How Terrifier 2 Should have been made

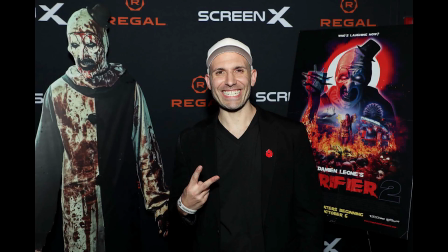0:00 Terrifier 2 was released in 2022, written, directed, edited, and produced by Damien Leone.
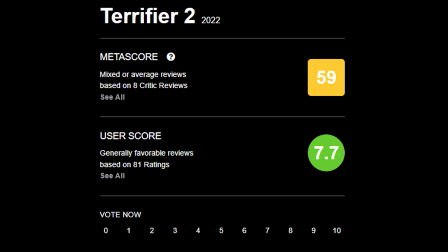0:06 It was fairly well received, though there are a number of very reasonable comments about the length, which was 138 minutes, or 2 hours and 18 minutes.
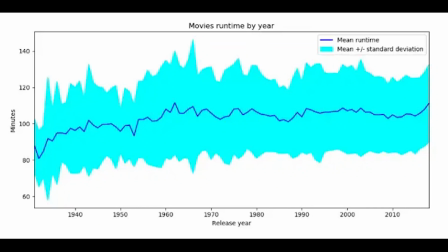0:14 Typical horror films aim for 90, with some of the most highly regarded coming in shorter,
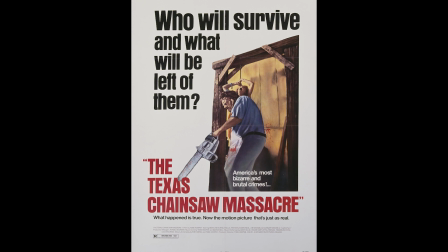0:19 such as the Texas Chainsaw Massacre at 83, or Evil Dead 2 at 84.
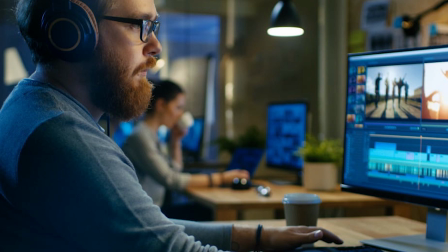0:24 With that in mind, I decided to do a slash and burn style edit of the film, trying to get it down by at least 45 minutes.
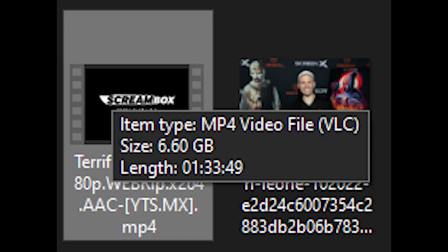0:31 After all was said and done, my edit of the film is 1 hour and 33. Still a couple minutes over, but within reason.
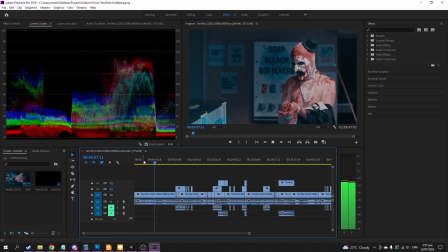0:38 Let's take a quick look at what I removed and why. To start with, the opening 10 minutes were released on YouTube as a teaser trailer and are very solid.
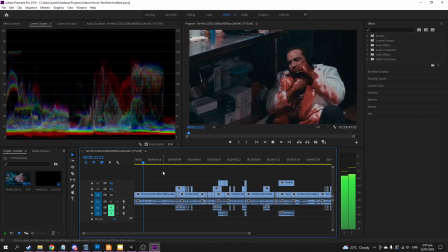0:46 They primarily feature Art the Clown, who is the most interesting and entertaining character, and has relatively little fluff. This was untouched.
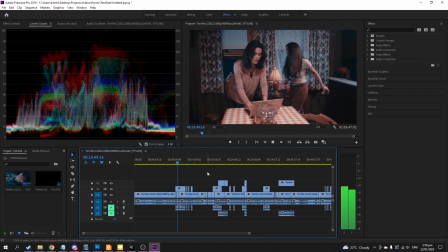0:54 After that, we meet our human characters, the mother, brother, and sister, Barbara, Jonathan, and Sienna, respectively.
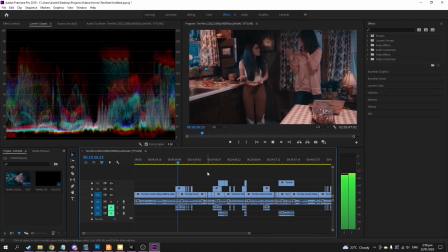1:01 I cut most of the scenes involving the mother for a couple of reasons. The first is her death doesn't really have an impact on the characters.
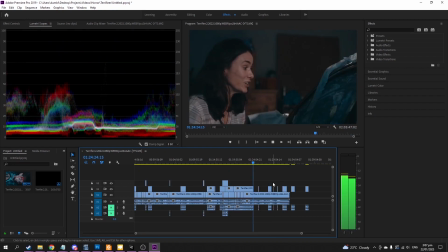1:09 The second is that her and Art have little screen time together, and that's what everyone is here to see.
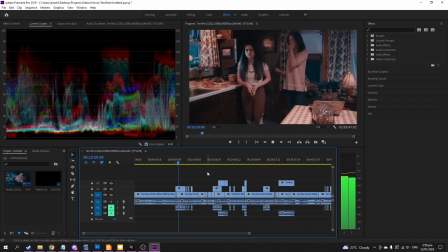1:14 The third is the actor, Sarah Voigt, just isn't very good.
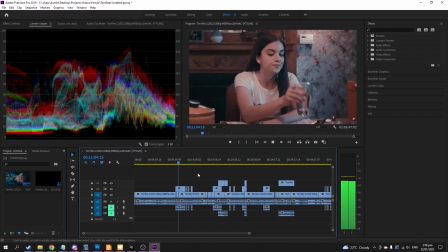1:18 It's hard to say whether it's the script or direction, but almost all of her interactions are unpleasant, with her shouting at one child or the other. There's a whole subplot about Jonathan acting like a serial killer, or creepy, but it doesn't go anywhere, and is what most of the mother scenes are about.
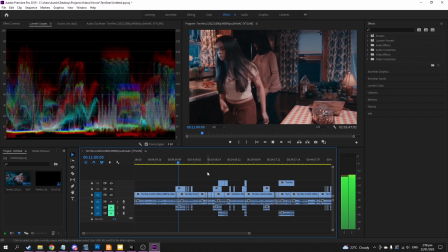1:34 Thus, cut. The first long scene cut out is a dinner between the family, but all it does is establish the relationships, and we see enough of that later on.
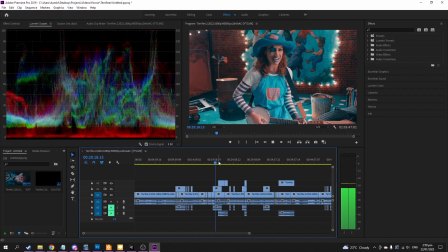1:43 The next cut scene is a trim down of the dream sequence. While there are some fun moments from it, it is too long by half, so I trimmed a bit less than 2 minutes from it.
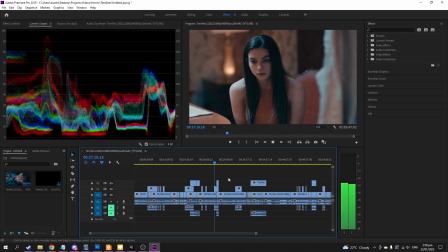1:52 Due to some unexplained magic, the fire in Sienna's dream causes fire in real life.
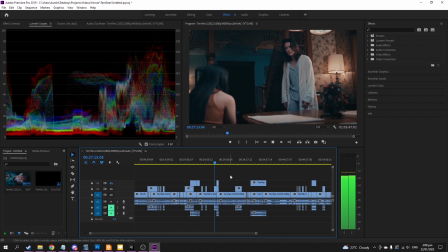1:56 There is a scene where her mother is shouting at her about it, but again this is cut due to adding little.
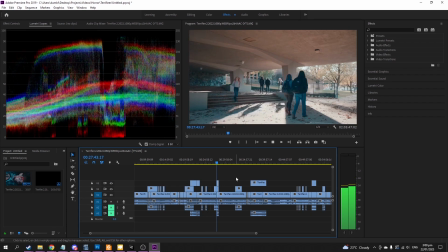2:01 There are several scenes at the school that I edited down as they push the Jonathan weirdo narrative while not being particularly interesting.
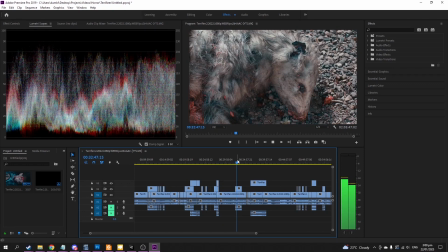2:09 This means cutting the first scene of them finding roadkill, and part of the classroom scene, as well as Barbara shouting at him once he gets home.
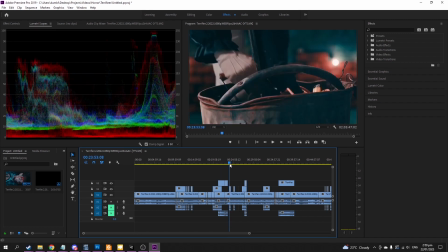2:16 Next is one of the few art scenes that I trimmed, featuring the characters from the first film, as well as the demon child.
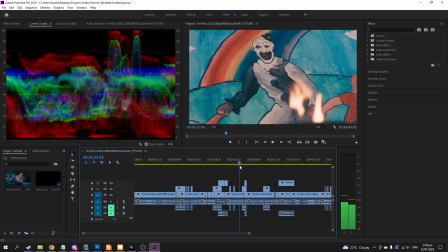2:22 Ultimately it adds little to the story, and is mostly set up for the next film, so is cut.
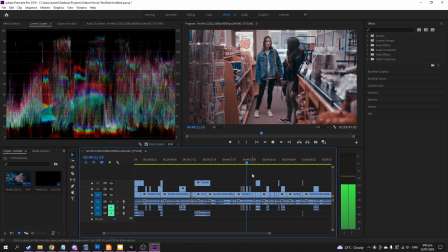2:27 The next part edited was while Art is busy killing the costume store guy, it cuts to Sienna saying that she was worried or weirded out by the clown.
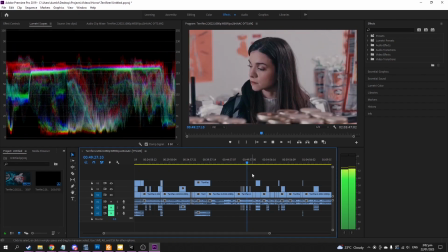2:34 We already know this, and it results in the action feeling choppy.
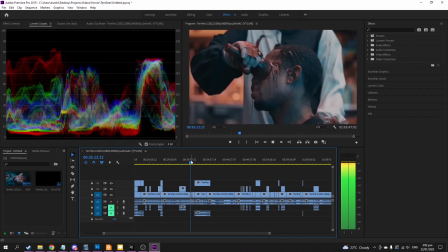2:38 Ultimately it does mean the editing is a bit messier here than other places, but it still largely works.
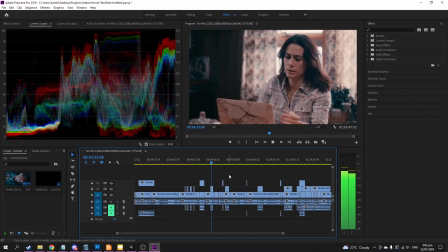2:44 Next I trimmed a few more scenes of the home, as there is another side plot that doesn't go anywhere.
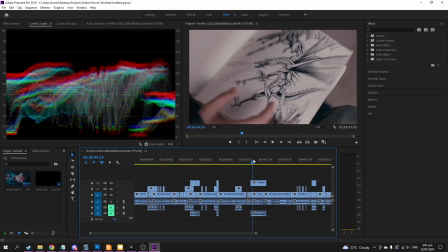2:49 Apparently the deceased father of the family drew Art the Clown in his notebook and was researching him,
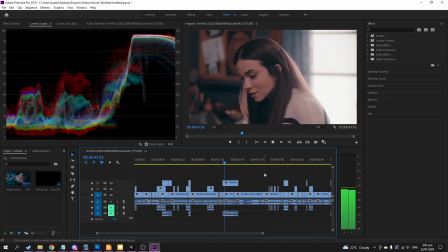2:54 but Art was not supernatural prior to the events of this film, so the explanation doesn't really work.
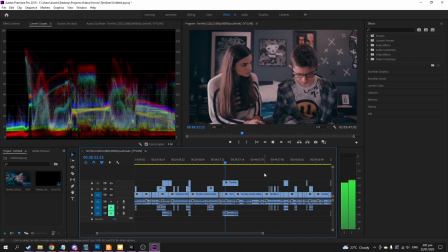3:00 Ultimately it feels out of place and adds little, as well as having additional family drama, so cut it.
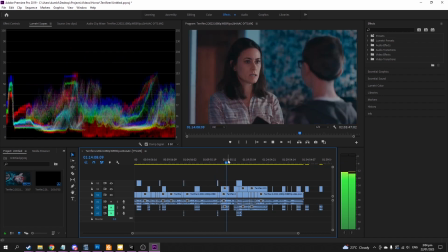3:07 Another scene with Barbara is cut where she talks about Sienna's costume. Then another when she goes into Jonathan's room, get upset with him, and rips up his notebook.
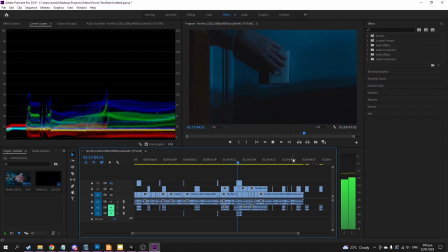3:15 This causes him to run away, and then his mom finds her car TP'd and thinks that he did it even though the timeline doesn't really work.
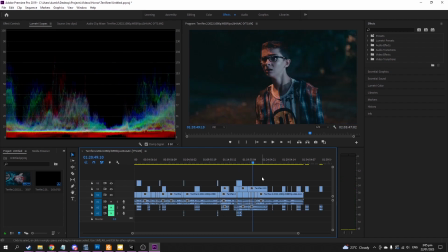3:22 It turns out Art did it, and then he kills her. Jonathan running away doesn't amount to anything, as he then runs back home and finds his mom dead.
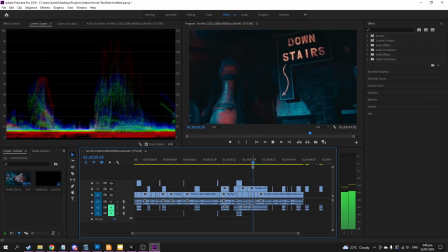3:30 So it's been re-edited to him sulking in his room, then he comes downstairs and finds Art there, and his mom dead.
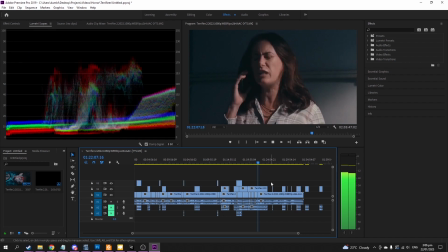3:36 It works just as well and cuts out a lot of pointless running around. This also meant trimming down some phone calls at the bar, but it's still relatively smooth.
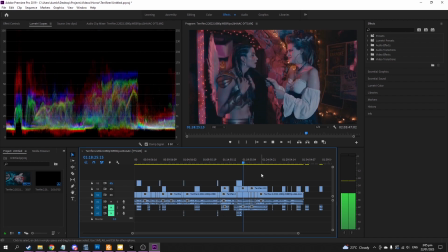3:45 Also cut from the bar scene is where Sienna's friend, Brooke, drugs her with MDMA. Prior to this, she was shown to be a decent friend, and it was a bizarre inclusion. Most of the things cut were setups with little to no payoff.
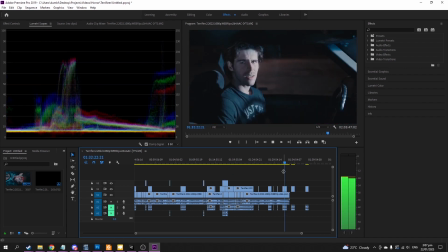3:57 After this, a few scenes in the car were trimmed, mostly cutting right from Sienna leaving the car to the couple getting killed by Art.
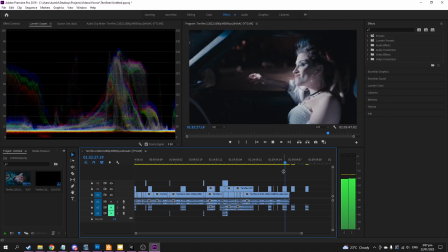4:03 Again, that's what people want to see and where the entertainment is.